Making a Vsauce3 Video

If you are interested in learning how to do these kinds of visual effects, that is rotoscoping and masking,
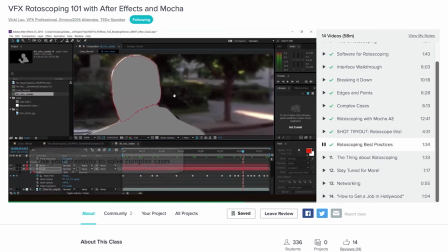there are lots of tutorials online, but one of my favorites is VFX Rotoscoping 101 on Skillshare.com,
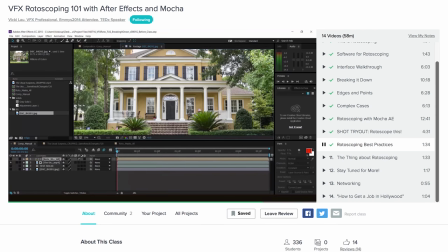who we use a bunch and they were nice enough to sponsor this episode and also support Vsauce. If you want to try them out, we have a deal for 3 months for only 99 cents that you can go to and check out with the link at the top of the description. I actually used their color grading course a few months ago which brings us to the next part of making a video. The way that it looks. Right Eric?
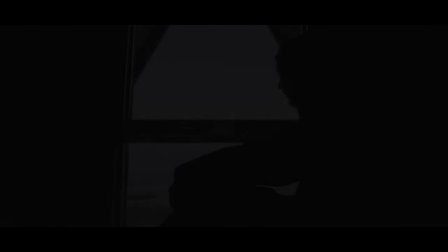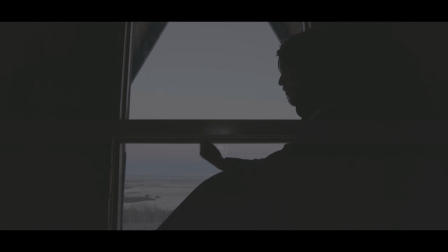This is how the camera captured it. It looks like a really flat image. Not much color, saturation, shadows, highlights or contrast. But that's because we use a camera, a red, that records raw images. Your cell phone for example applies a color profile and such when you film which makes it harder to adjust after.
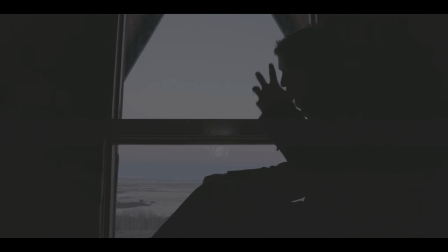Whereas this camera captures a lot more information and then allows you to adjust all of those factors later.
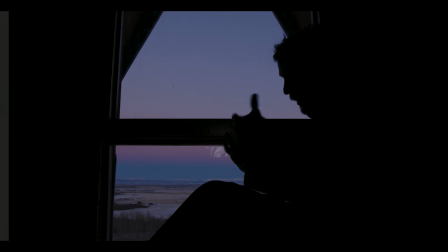So we can go from this to this with color correction and with much greater latitude.
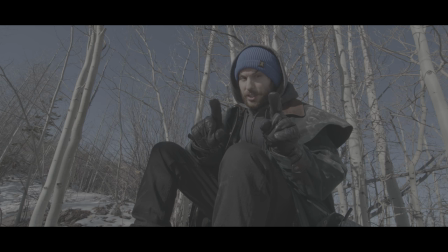And even how you color grade the footage is important. It lets you set a visual tone.
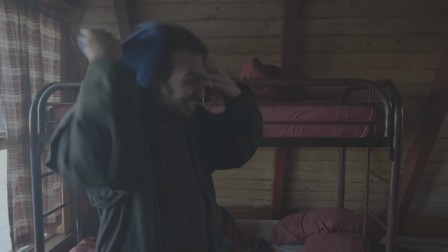I purposefully oversaturated most of the footage and removed highlights and increased shadows because I thought it was an interesting juxtaposition next to the dark and creepy subject matter.
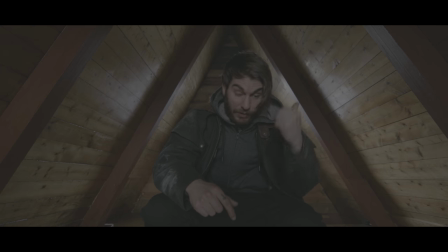It is important to use every tool available to you to create exactly what you want. Every piece matters, they all need to work together to balance out. For me there should be a thoughtfulness with what you make, from the script or the information given or the cinematography, music, visual effects, color, and especially the sound. Sound design is successful when you don't notice it.
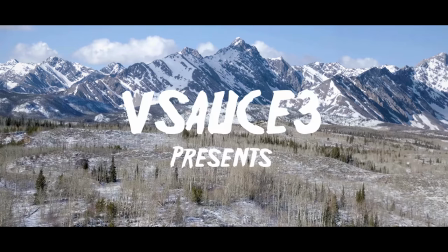Let's use the intro shot. This is what it sounded like when we filmed it.
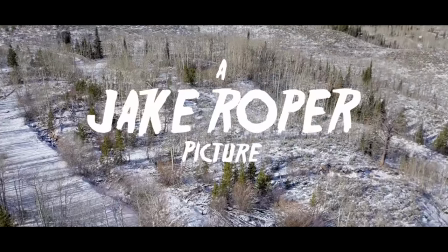There's no sound because the drone we use doesn't record it, so we have to recreate it entirely.
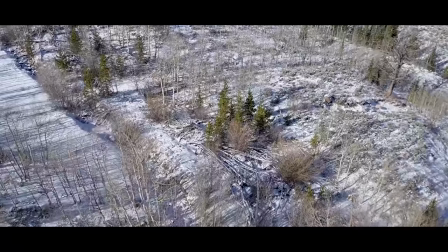Here is the same shot but with sound effects, wind, trees swaying, footsteps and snow matched with me walking, and a nice sound effect for emphasis on the title.
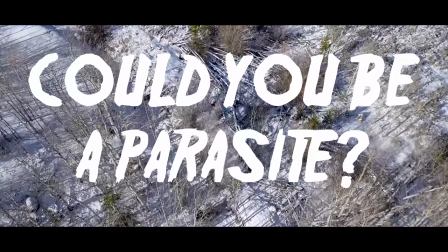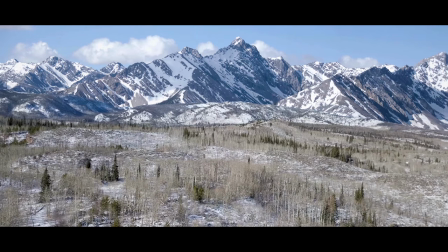Here it is again with my voice dubbed over to sound like I'm talking through a radio.
Is anyone there?
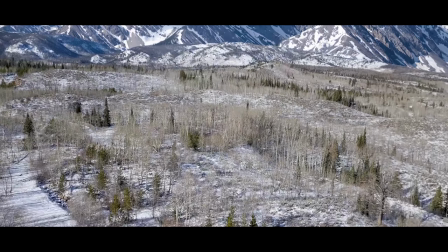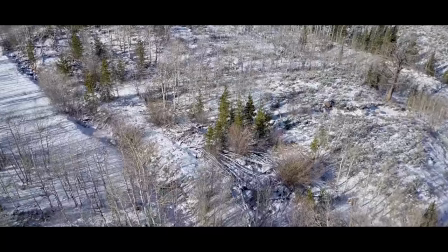I need immediate support.
That audio was actually recorded a week later in my apartment on my cell phone.
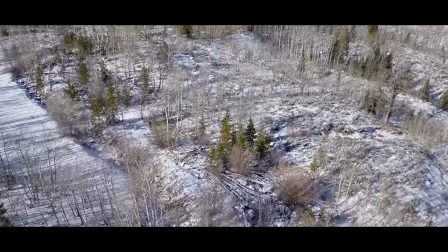And finally, here it is with the soundtrack.
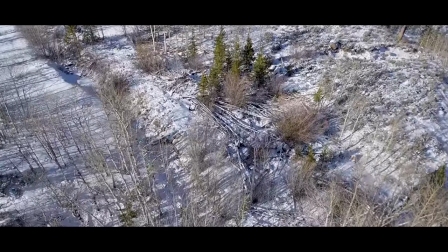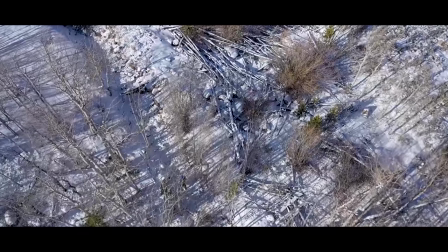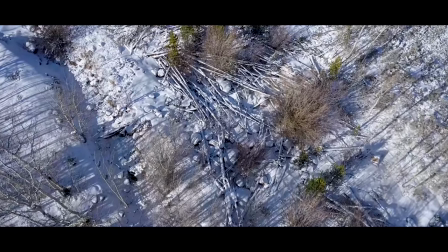One thing I've been really into exploring lately is match cuts. When the sound of one thing is replaced by another.
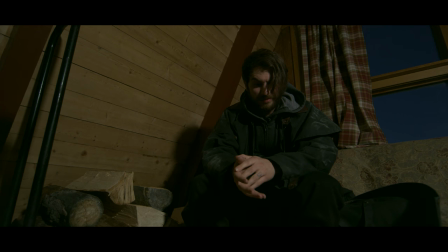Like when I slam the door in this scene but instead of hearing the door close, you hear wood bursting from flame.
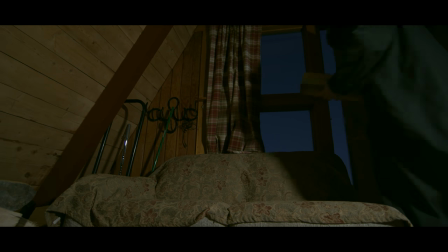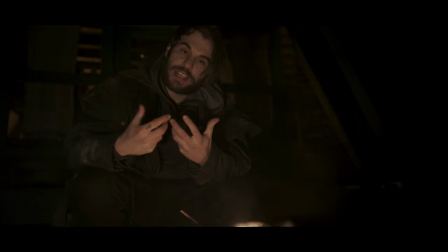It's about playing with expectations. Oh, also the fire crackling is from a campfire months earlier recorded by our sound designer in Alaska.
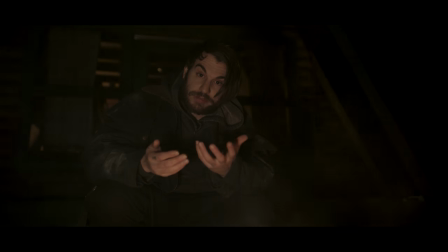Here it is without the fire sound at all.
Would you ever know? I mean, how do I know that the words that are coming out of my mouth are mine?
And all those adjustments we make are defined before we film. It has to be exact to create the illusion of the world we are trying to present. And it doesn't matter what story you tell as long as you can tell it well. And believe me, the hardest part of making a video is actually making it. Not to get too meta, but even with this video, it took me a while to make because I wanted it to have purpose, but maybe sometimes sharing is purpose enough. And as always, thanks for watching. Alright, that one felt pretty good. Last thing, we like to custom make the Vsauce outros to fit the topic of the video.